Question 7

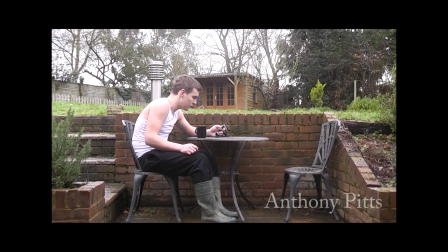Basically, our storyline starts with me looking like a normal lower middle class person, relaxing at his house with a cup of tea and his phone, creating the illusion of normality.
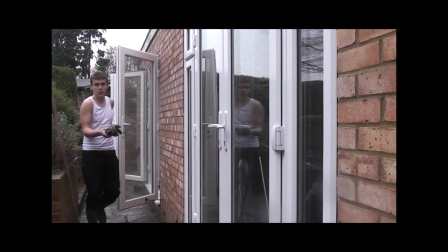Then I get up and pick up some rope, but it's still not clear as to what I'm doing with it, so I still look normal.
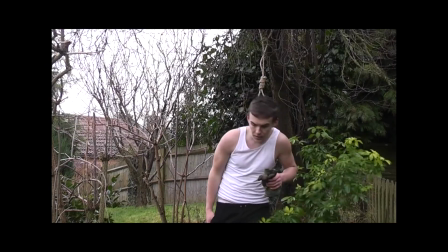It's only when I walk away from the tree that the noose is tied is shown, showing something's not quite right.
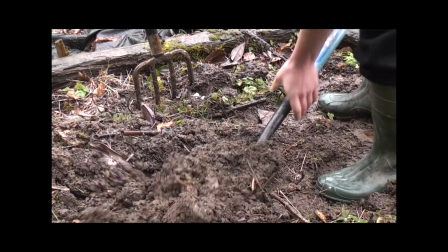As it becomes clearer that Tony is the antagonist, he starts digging a shallow grave, which further implies he's about to kill someone.
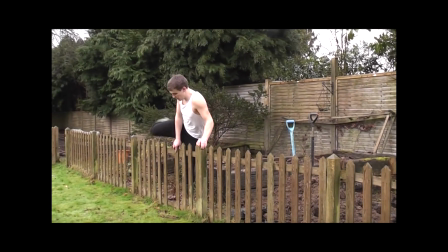We then see him start walking away from the grave before intercutting to the shed, where you can hear Harry, the victim, groaning and trying to scream through a gag.
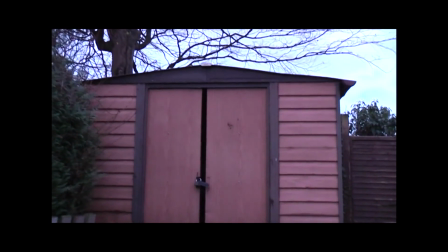And then a drone is played at the same time as a shed is shown to add a greater sense of unease and distortion to the scene.
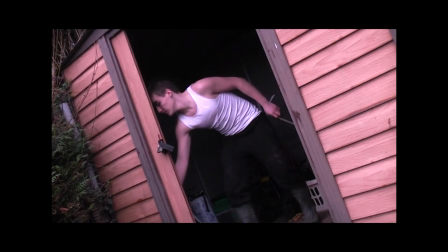Tony then goes into the shed and picks up an axe, closes the door and kills Harry, which the audience don't see,
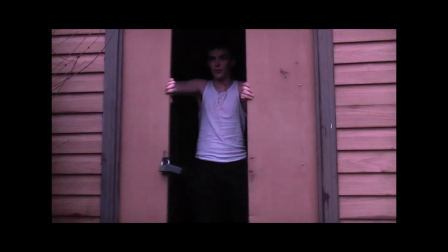but the silencing of his groans and the sound of axe against the shed ensures that the audience knows what's happened.
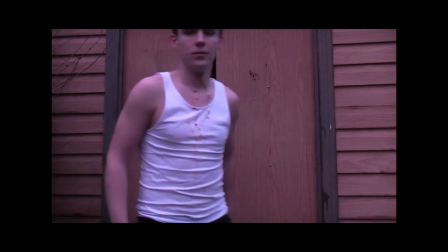This is then reinforced by the way Anthony comes out with the blood across his chest.
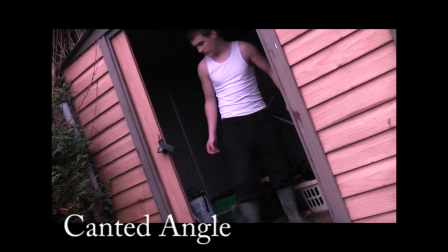The killing is shown to be particularly sadistic and distorted through the shot from a canted angle,
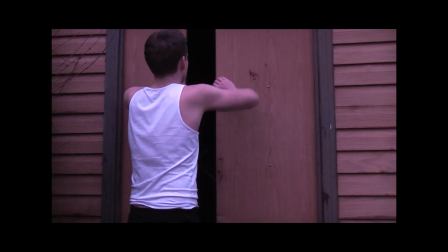and then again as I come out of the shed looking nonchalant and totally normal, creating a high degree of unease as the audience are shocked that someone who looks so normal can be so dark,
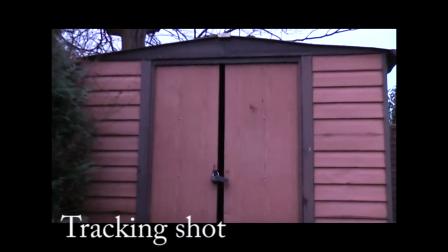before finally the scene finishes the tracking shot away from the shed and away from the brutal murder scene.